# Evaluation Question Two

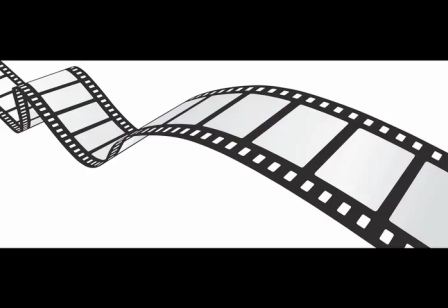A protagonist is the leading character in a film. In my opening sequence, there are only two characters present throughout the 2 minutes.
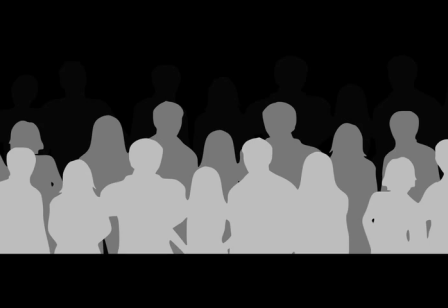Representing certain groups of people may increase my audience range.
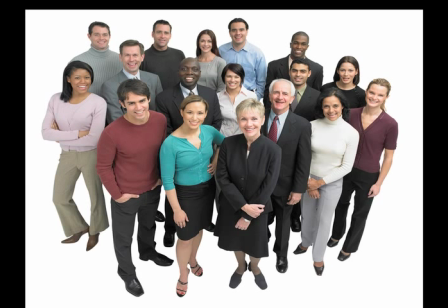For example, if a film is based on a child, it may appeal to the adults because they have a child of a similar age, and to the children because they can relate to the character.
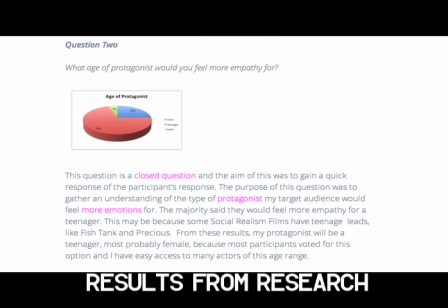During the pre-production phase, I conducted a questionnaire, and the majority of people felt that a teenager would make the best protagonist for my chosen genre.
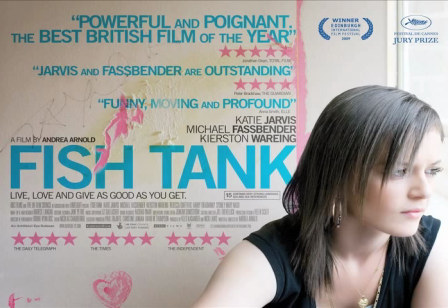The female protagonist in my opening sequence can be linked to the ones in Fish Tank and Precious, as both films use a female teenage lead. However, more precise similarities can be seen between my film and Fish Tank, such as the characters being alone, which expresses their isolation.
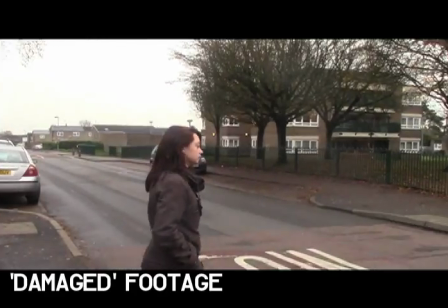Both protagonists have underlying issues which is not obvious, which encourages the audience to continue watching.
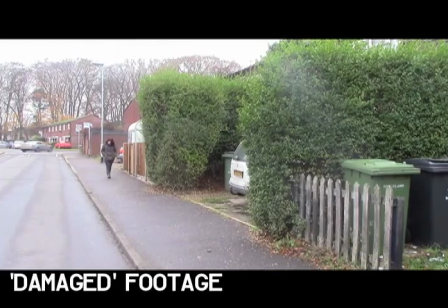The female protagonist is the centre focus for the audience from the beginning, as she is alone walking down the street.
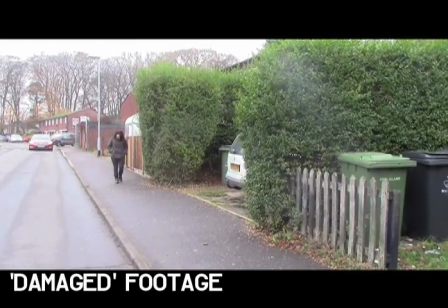For this character, I offered a sympathetic representation of her.
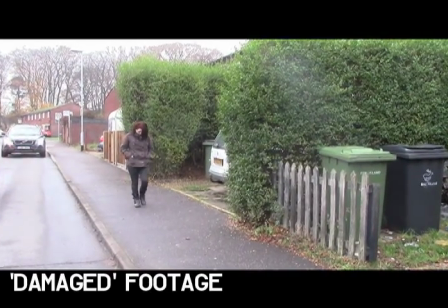This is highlighted in her location, how no one else is there, which leads to evoking empathy from the audience and connects them to the protagonist.
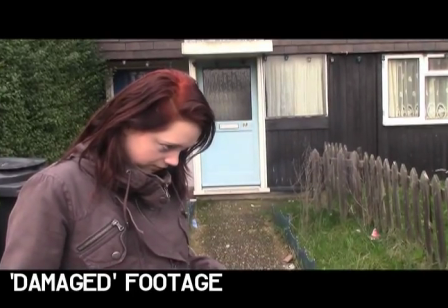The use of close-ups helps the audience to understand the character more closely.
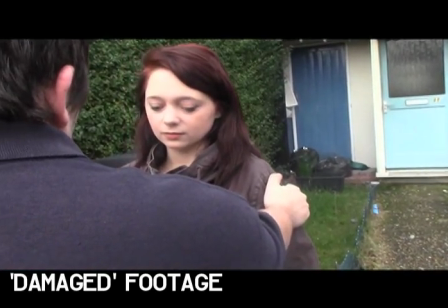For example, never during the opening sequence does she look directly at the camera, which may suggest to the audience that she is nervous.
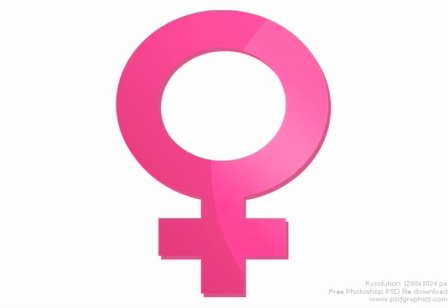Having a female as the vulnerable lead is conventional, as stereotypically women are seen as more emotionally exposed and weaker in physical strength.
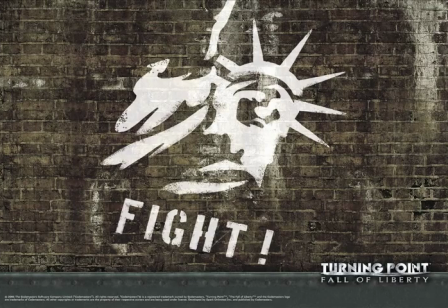Therefore, the audience may assume that she cannot fight her way out of the abusive relationship. Her body language implies that she wants to hide and is very fearful of the male character.
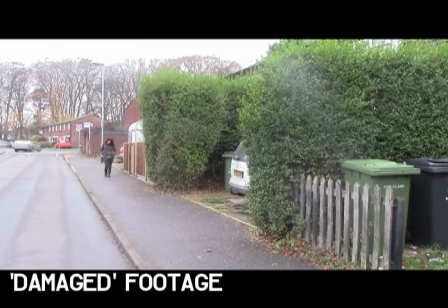The audience is able to establish this through the long shots displaying her full body.
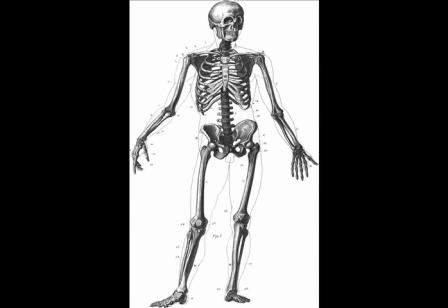Also, through the use of these particular shots, the viewer witnesses that her body is fully covered, which suggests that she is covering bruises.
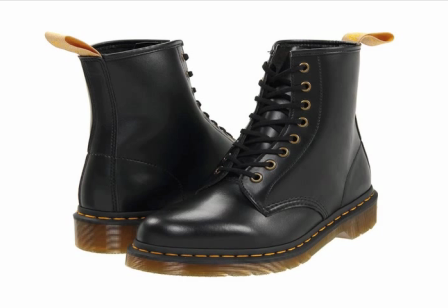I chose to represent the female protagonist this way because female audience members are able to put themselves in her shoes as they are of a similar age and the same gender.
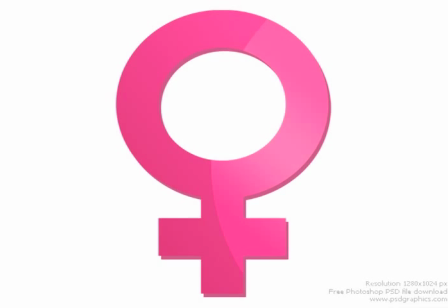However, parents may be drawn to this because they may feel the female character reflects their daughter who is of a similar age.
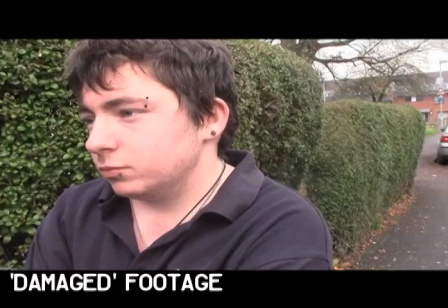This means my film is appealing to a wider audience and therefore gaining more viewers. The other character present during my opening sequence is an aggressive male.
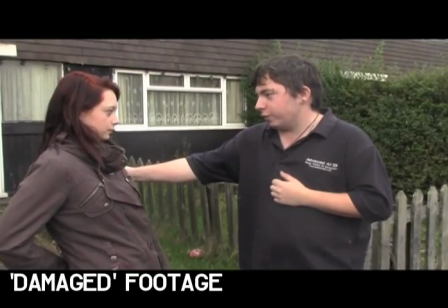The way he dresses, stands, and his piercings on his face suggest an angry persona.
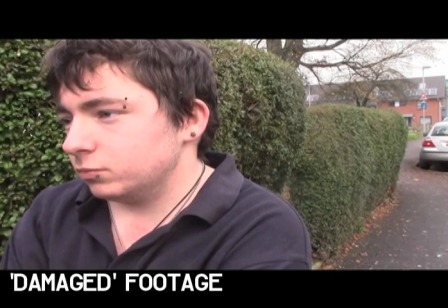Piercings in dark clothes have the connotations of violence and are usually associated with a misguided youth.
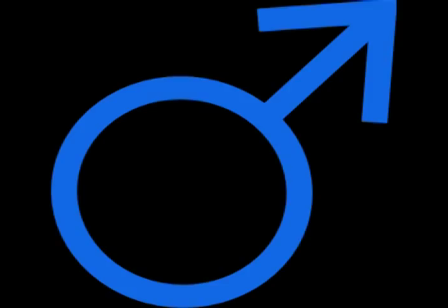This representation of teenage males plays on the stereotype of men being the dominant gender.
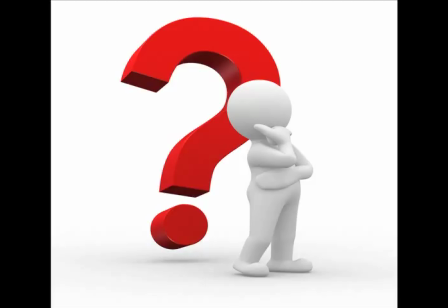Portraying him in this way arouses enigma codes from the audience as to why he acts like this. This helps the viewer to become intrigued in the opening sequence and continue watching.
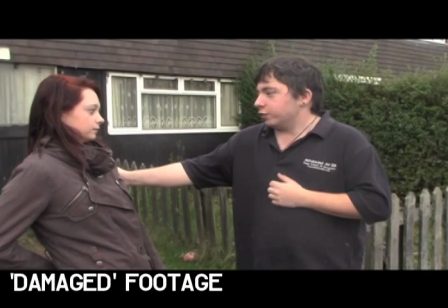I chose to represent the male protagonist in this way because the audience instantly dislikes him as he hurts the vulnerable female character.
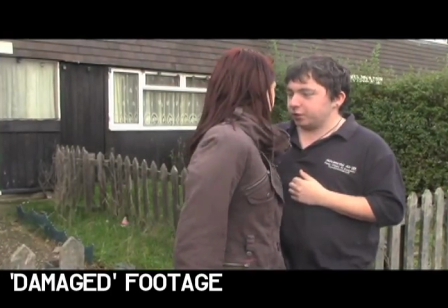As a result of this, the audience feel like they need to protect her from him.